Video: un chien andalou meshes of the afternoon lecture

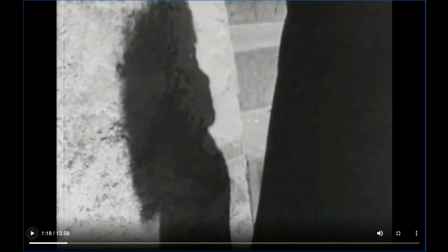4924s
So we are, this is again a movie that's very conscious of the golden age of Hollywood.
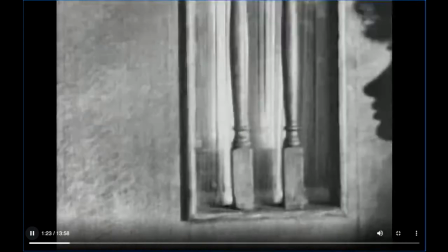4932s
And instead of pursuing the man who rounded the corner or whoever that was, she goes up the steps.
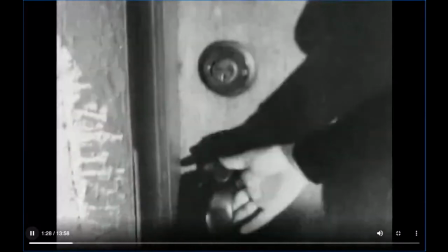4936s
And this is her first approach to the house, knocks on the door. We still haven't seen her.
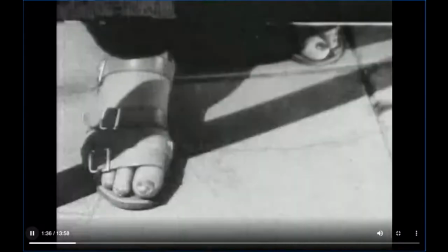4944s
Now she's going to reach into her purse. This will be the first appearance of the key, which she drops.
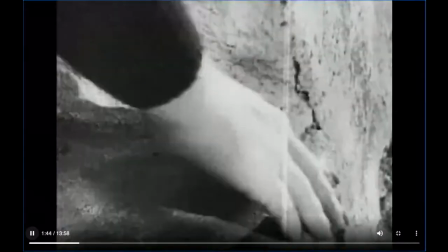4952s
And it tumbles down the stairs. And she follows it, retrieves it.
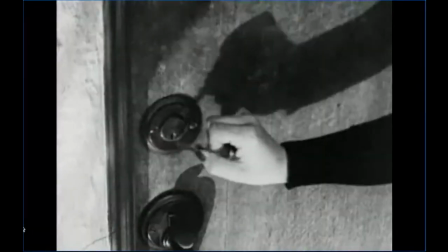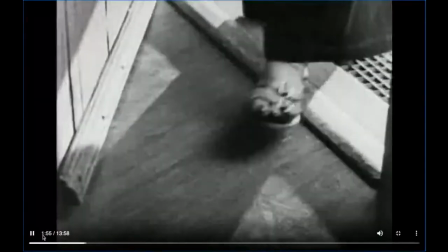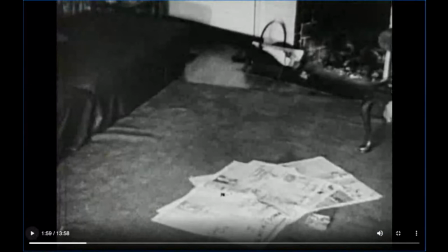4970s
Steps into the house and does a pan. Now, this is a very ordinary California bungalow. And it seems to have, sort of the things we'd expect in a lived-in house. Newspapers on the floor.
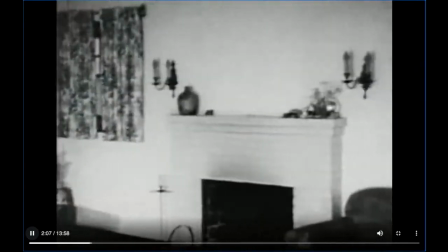4990s
A picture, curtains, mantelpiece.
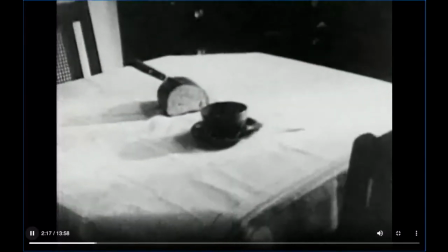4998s
There's a quick cut to the table, a teacup, a bread knife.
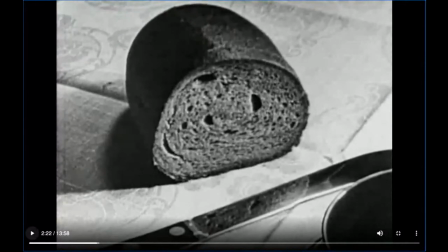5006s
Now that's the first sort of odd behavior of the objects in the movie. The bread knife falling out of the sliced bread. So once again, we're dealing with cuts. The knife that was cutting the bread is now fallen out, and the bread is not sliced bread.
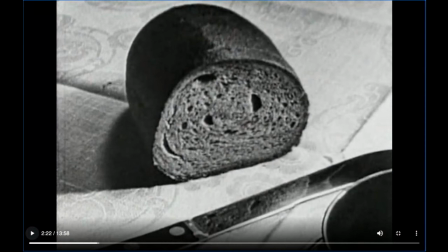5021s
Is not sliced bread. It's bread that's been sliced, and that's same with the editing of a movie.
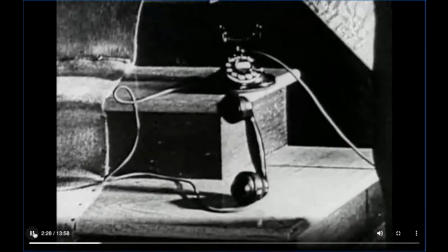5033s
And there's a telephone on the stairs, if you guys know what an old-fashioned telephone is, that's off the hook, so that anybody who called the number would be a busy signal.
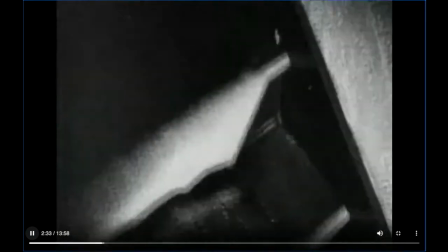5047s
And she goes up the stairs, first time.
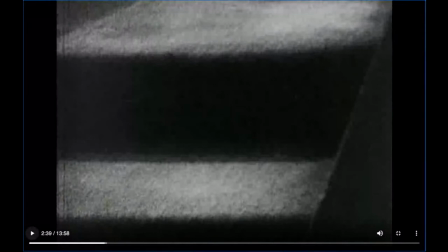5055s
The stairs may be the single most important architectural structure in the movie. Somehow going upstairs, trying to get from one level to the next level. She'll do this at least 4 times, and in varying degrees of difficulty.
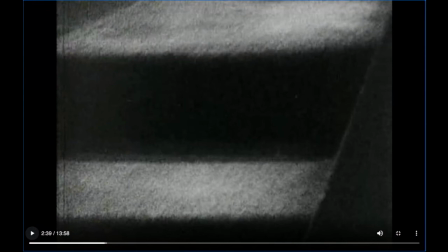5071s
So the stairs will be a constant, kind of like a chandelier in the balcony. That seems to be the same chandelier no matter which scene is being played out in front of it.
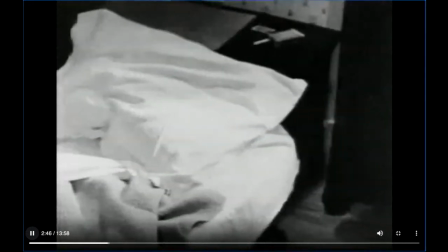5085s
And you've got the lace again, the black lace blowing. This is obviously a bedroom.
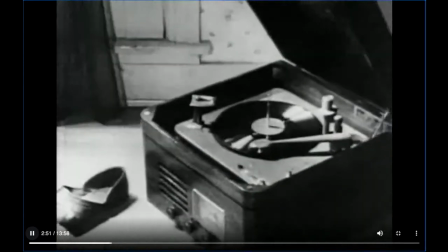5092s
And there's a phonograph.
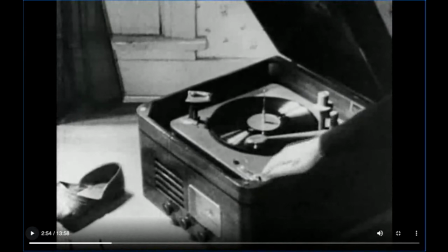5096s
There's another scene of the hand reaching in, and this seems to be a visual equivalent of subjectivity. I mean, we know we're literally seeing through her eyes, and that's why we haven't seen her face yet. Is that she can't see her face, so we're only seeing what she can see.
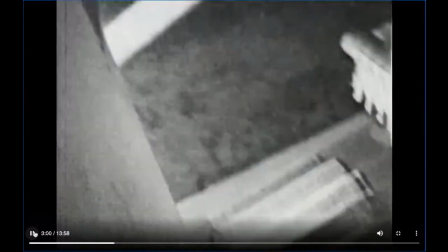5116s
And she takes the needle off, looks back downstairs, comes to a chair,
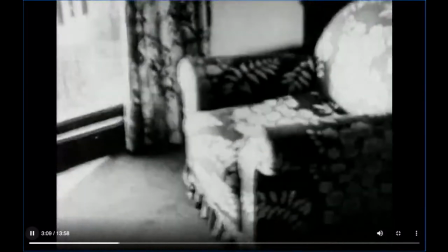5126s
This is clearly, we're seeing through her eyes.
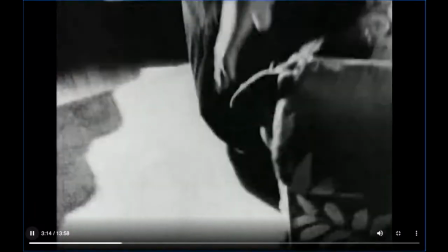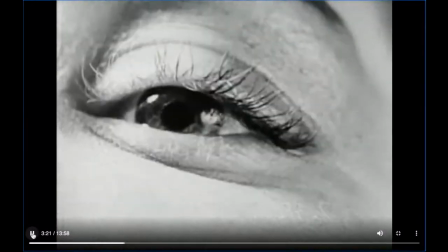5138s
She sits in the chair with the puppy. Now we get an extreme close-up of her eye, which is the first
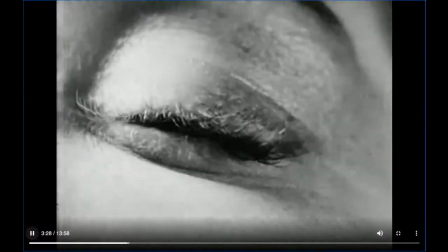5145s
shot we have of her face, and the eyes closing in what would appear to be
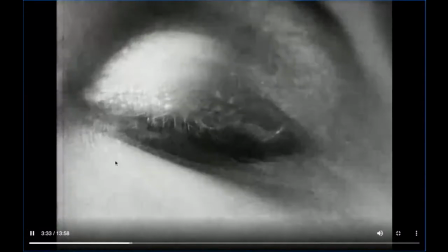5149s
emblematic of falling asleep, and we see the veil come across the window.
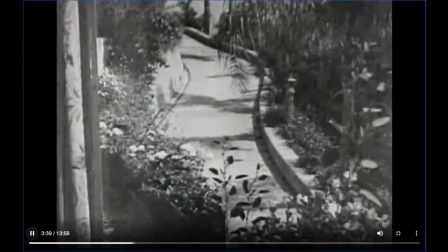5154s
So that theoretically what follows is a dream, and the music seems to come
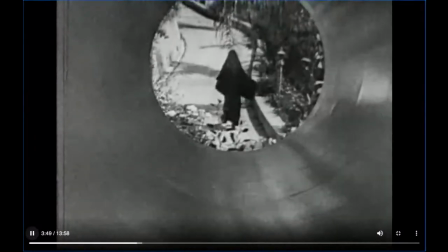5164s
coming back through the tunnel, and we see this mysterious figure. We saw something earlier turning a corner, and this is a longer shot.
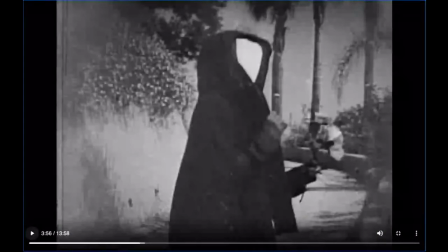5174s
And eerily enough, when the figure also is holding flowers, but when it turns, its face is a mirror. And it, there's no way to. My own take on this is a kind of a maternal figure,
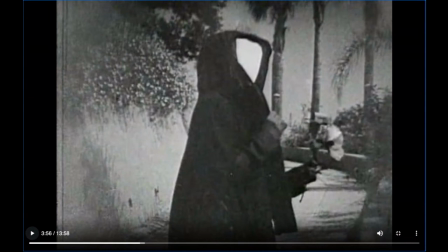5188s
and whereas in Chien we saw the angry father figure, this time we seem to have a mother figure who the Maya Deren. I mean, this is Maya Deren who also directed it in the chair.
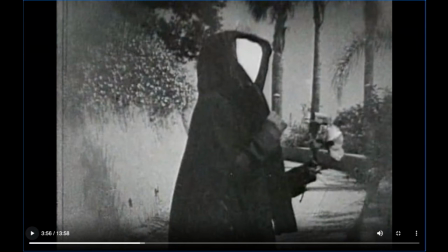5203s
A kind of shock that she wants some guidance from her mother on how to be a woman, but what all that her mother seemed able to reflect back to her was her own reflection and the need to worry about how she looked relative to the male gaze.
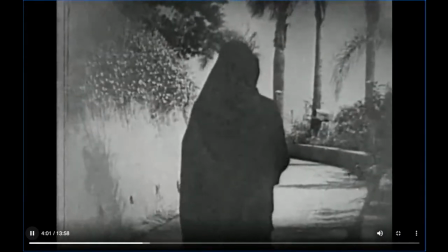5224s
And here she is, trying to follow the figure and running after it.
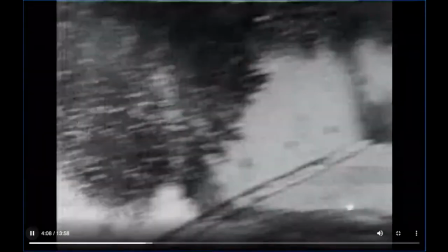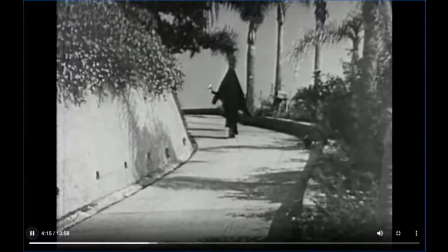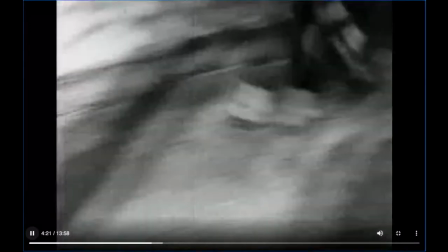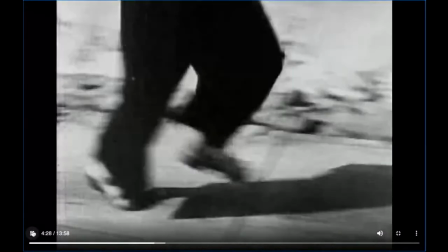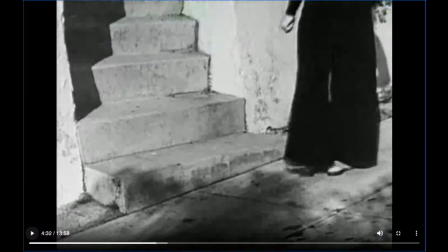5257s
And it seems in what almost a horror movie shot, can't pass the stairs, and the stairs lead up to the domestic space with the bread and the knife. So this is an Esther Greenwood moment of it's a nightmare where she's running after her mother figure to figure out who am I and what am I,
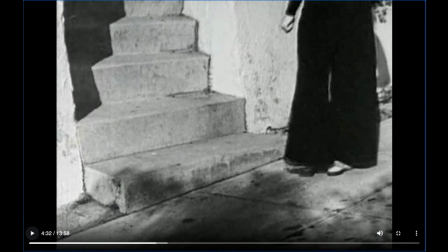5277s
and the mother keeps disappearing around the corner, and then there seems to be some kind of invisible wall that requires her to go up the steps. Now this would appear to be the first woman, Maya Deren, doing repeating what we saw before.
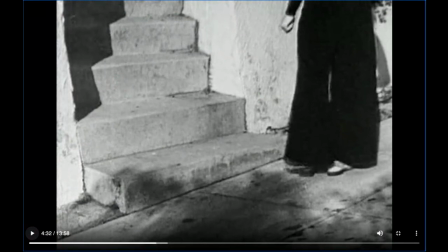5294s
But in fact, because we're going to see the Maya Deren that was in the chair from when this woman is in the house, this is really what we'd have to call Maya 2, and then there would be Maya 3, and then there will be Maya 4, and then there will be 4 Mayas in the house. So on the one hand, it seems repetitive, and it kind of is,
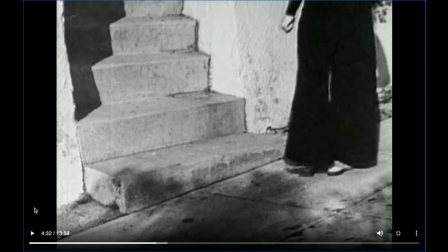5311s
but it's like she has sent 4 different iterations of herself through the same pattern, and they go up the steps differently, and their relationship to the key is different, and to the bread knife.
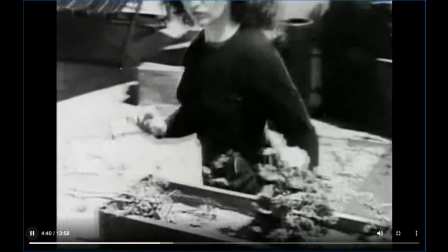5328s
And finally, that's the first shot we have of Maya Deren, the actress director.
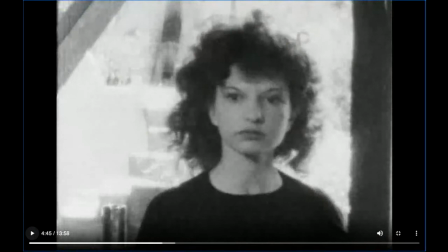5336s
So this is already different because the first Maya came in, we had a shot of the feet, and the first Maya seemed to be pure subjectivity. This Maya seems to have a little more capacity to, well, has a gaze that we're allowed to see as a shot, counter shot.
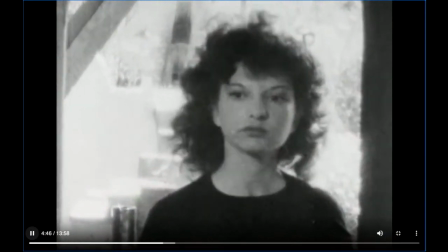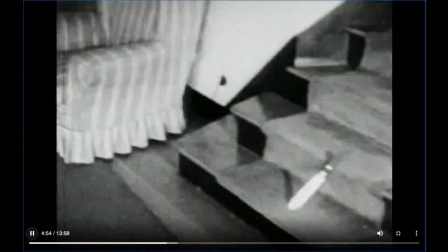5360s
Now that's very similar, this panning motion, except the telephone's not there anymore.
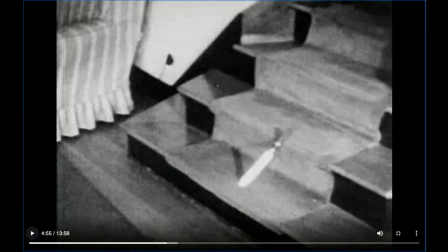5368s
There's only the bread knife, and it's on the bottom step. So Maya 2, Maya 1 sees a phone that's off the hook. And if it's possible that that's a younger version of Maya trying to get in touch with herself. This Maya seems to have there's a sense of threat somehow, both,
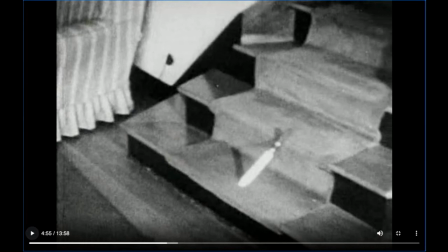5389s
this weapon that could be used against her or that she could pick up and use herself.